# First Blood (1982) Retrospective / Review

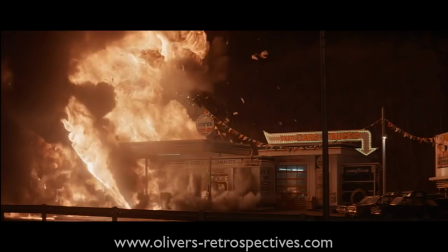(16:25)
Hearing the outbursts of critics against the film and its use of violence, you wonder if they actually watched the movie,
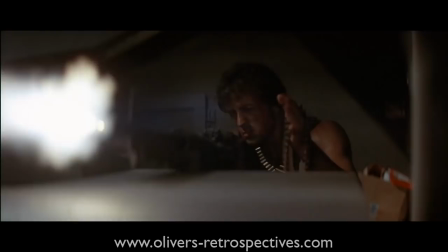(16:32)
but instead just based on clips or hearsay to point out its negative influence or careless use of violence.
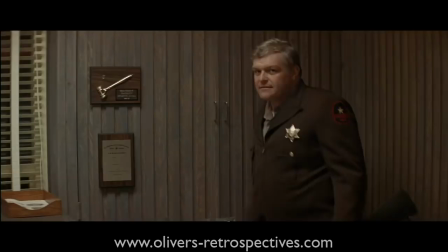(16:38)
The police, especially the sheriff, clearly don't like outsiders and are abusing their positions of authority.
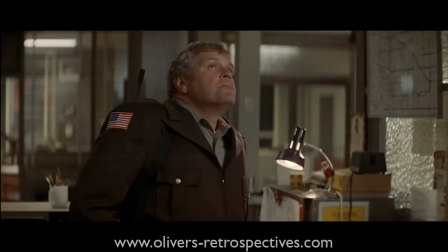(16:44)
They are the villains of the piece, but they are not villains in a traditional sense. The sheriff ends up being Rambo's main villain.
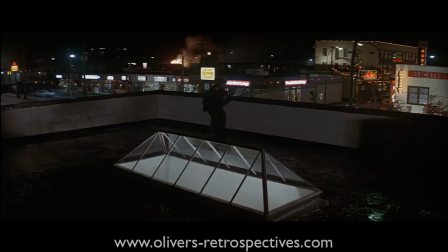(16:50)
He isn't a bad guy at heart but lets his pride and his position of looking after the town blind him into going too far.
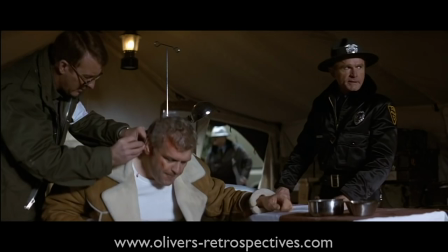(16:57)
The great moment with Teasel as he is cornered by Rambo and he is warned to let it go. Once Rambo flees, Teasel breaks down in tears as he nearly died.
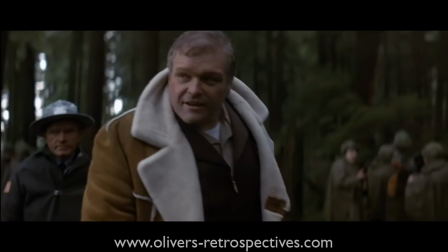(17:06)
So he isn't all macho and he's doubting his motives but continues in his pursuit of Rambo.
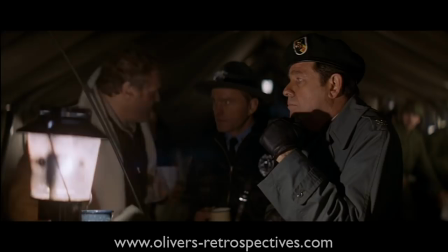(17:12)
Brian really does a splendid job with this part and I personally think some of his best moments in the film show T is all confronted by Troutman.
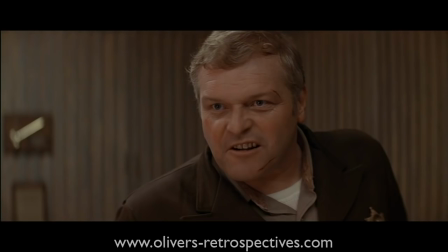(17:19)
Their ideologies clash and they don't see eye to eye on dealing with Rambo and the situation that is unfolding.
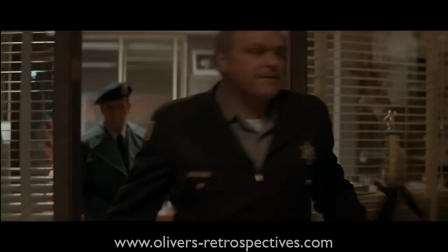(17:25)
Their final face to face moment in the town really demonstrates how good they are as actors and they both have great dialogue to work with.
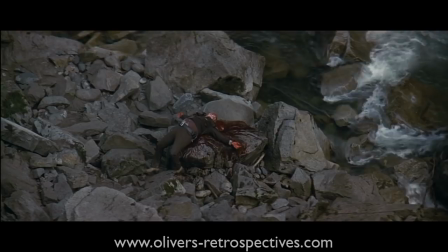(17:32)
Stallone made the right choice in making Rambo a sympathetic character. The book is far more violent as Rambo goes on a killing spree and ultimately loses his life at the end.
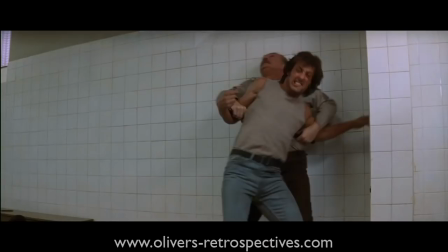(17:41)
I think in a cinematic narrative it would have been difficult to get the audience to be fully invested in the character
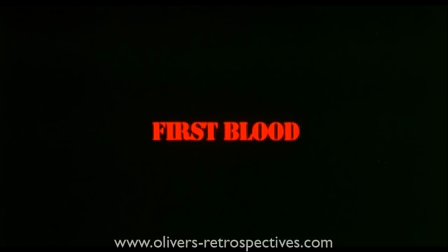(17:46)
but it would be interesting to see if one day someone decided to remake it and follow the book more closely. Ultimately I think that's why it never got off the ground in the early stages of its production with the other studios as they were trying to stay faithful to the novel.
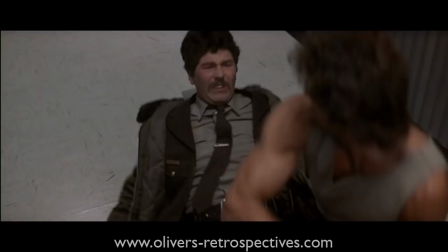(17:59)
As soon as Rambo is mistreated you are instantly on his side and you want him to escape and get his freedom.
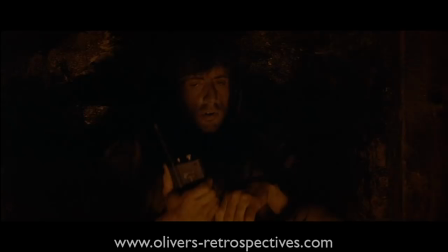(18:04)
He is a man of few words and Stallone makes sure what he says is important and defines the character so we know what's
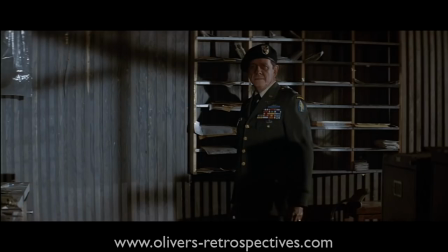(18:10)
going on in his head without him monologuing or trying to explain his actions to someone in great detail.
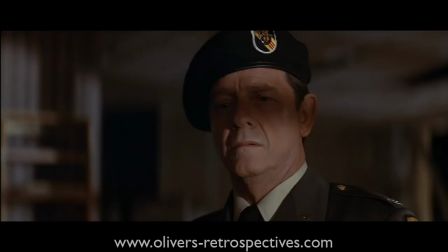(18:16)
With the changes to the ending Stallone gave Rambo this wonderful and emotional speech to Troutman
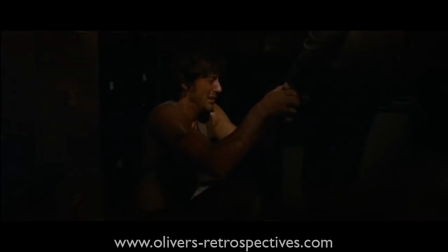(18:20)
as he finally breaks down and shows the emotions he has been hiding since he got back from Vietnam.
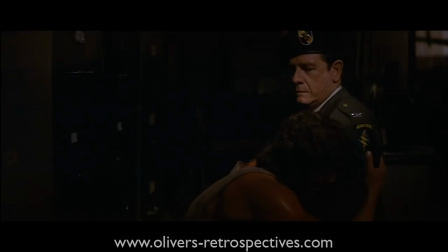(18:26)
This scene is not in the book and really demonstrates that Stallone is a great writer when he's on top form.
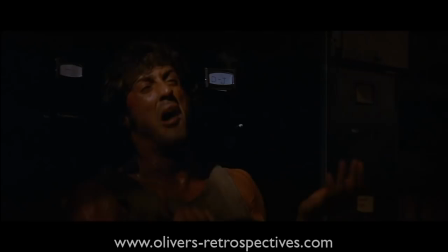(18:32)
The author revealed in the movie's commentary that this moment spoke to a lot of Vietnam vets who felt lost once they came back and couldn't speak up and the film did that for them.
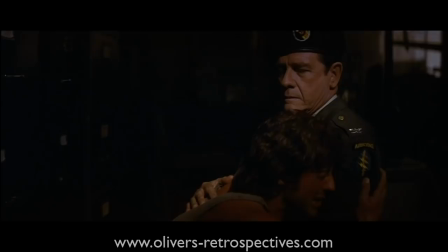(18:41)
There was a slight humorous side to this scene. As Rambo becomes hysterical, Stallone's voice hits a high pitch.
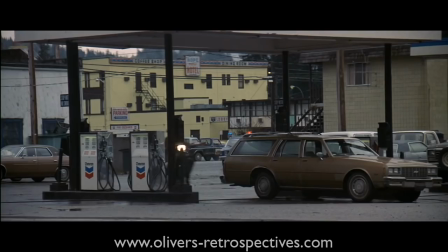(18:47)
You can't help but be moved by the horrors of war that he witnessed. Director Ted Kotchev and cinematographer Andrew Laszlo do a superb job of the framing and lighting.
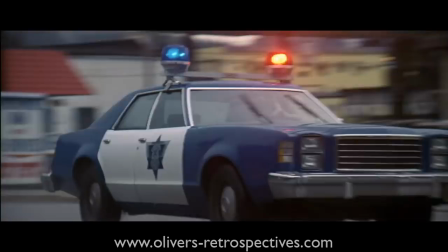(18:56)
The film has its earthy colour palette and tries to push a natural look.
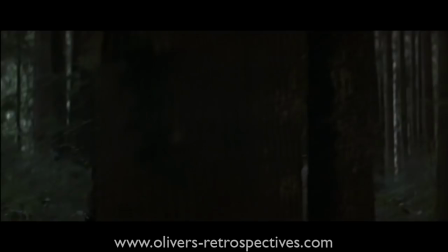(19:00)
The forest looks hazardous and cold but kind of replicates the deep jungles of Vietnam, making Rambo feel very much in his element.
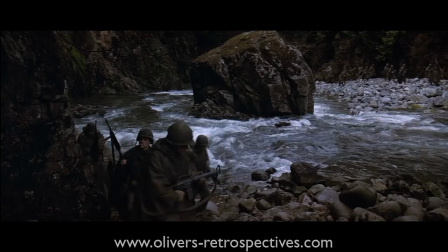(19:08)
With the cinemascope format, the director makes great use of the aspect ratio, showing off wide vistas of the locations, and nothing feels claustrophobic.
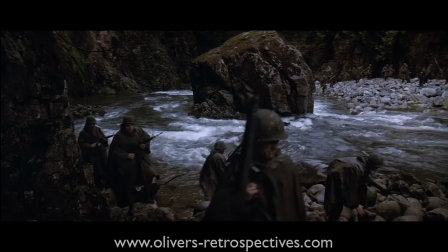(19:16)
It's like a big movie despite its modest budget.
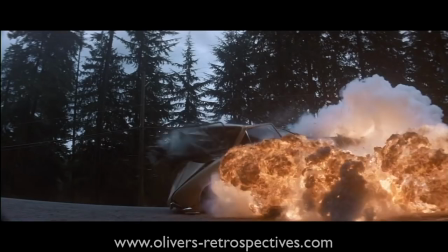(19:20)
So many great movies came out in 1982, and First Blood is certainly in the top 5 of that year for me.
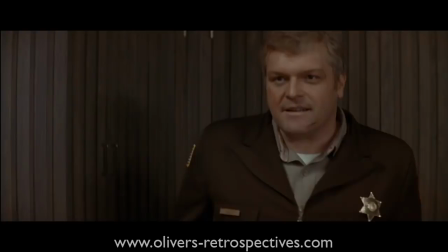(19:26)
It's an action movie played straight and has a strong emotional side to it, balancing it out with drama and action.
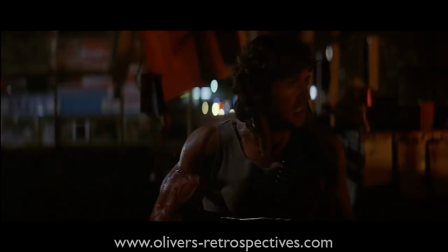(19:32)
It hits all the right points to make a very satisfying movie.
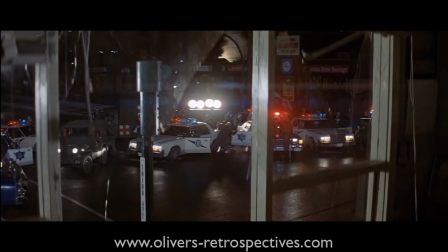(19:36)
I think all the elements such as performance, direction and Jerry Goldsmith's score create this consistent level of quality.
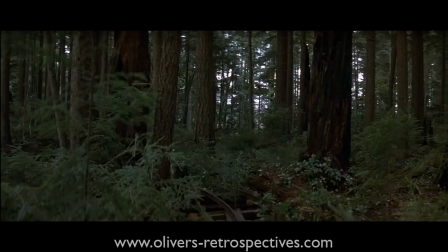(19:42)
Aside from the early 80s fashion, it's hardly dated. It doesn't rely on visual effects as everything is done for real, so it has this timeless feel to it.
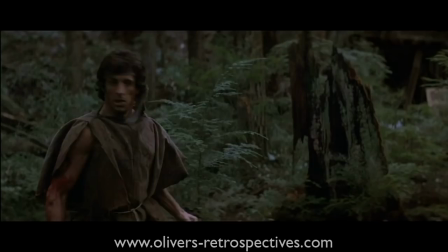(19:51)
I don't think First Blood has any real problems that would leave me to raise any negative points about its qualities.
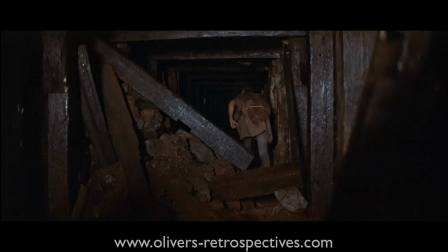(19:57)
I think its running time is perfect.
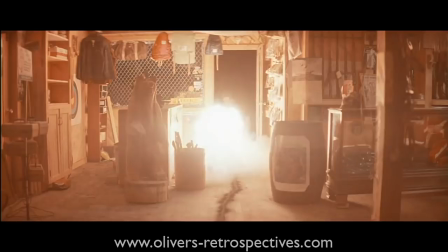(19:59)
It's a tightly edited movie that isn't baggy, it gets across all the points it needs to tell its story, and for the audience to get invested and has a great explosive ending.
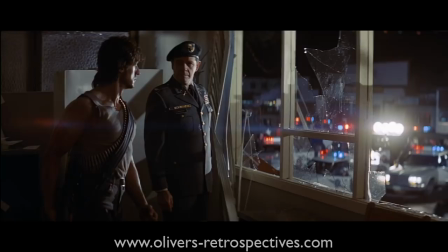(20:08)
That doesn't border on the ludicrous. It isn't bogged down with too many characters and keeps everything focused around Teasel, Troutman and Rambo.
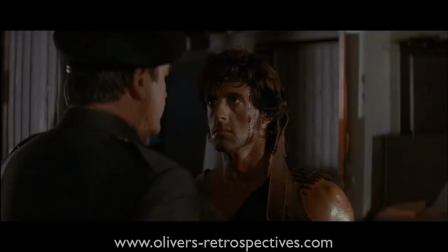(20:15)
They all have different ways of thinking and never all truly sync with what they want.
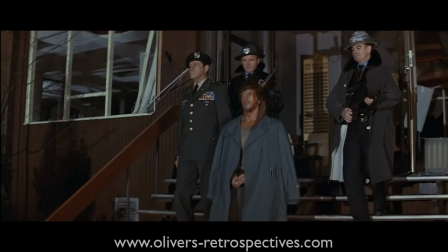(20:20)
It's a bit like politics, they can't agree and the compromise is Teasel getting injured and Rambo giving up due to being outnumbered.
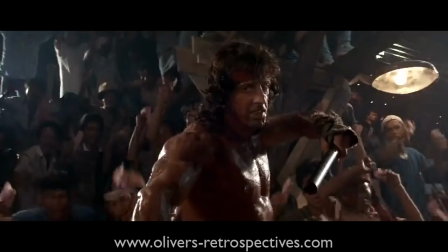(20:27)
If you're going to watch a Rambo film you really need to watch First Blood. The sequels are fun and silly but don't really make much of an impact compared to First Blood.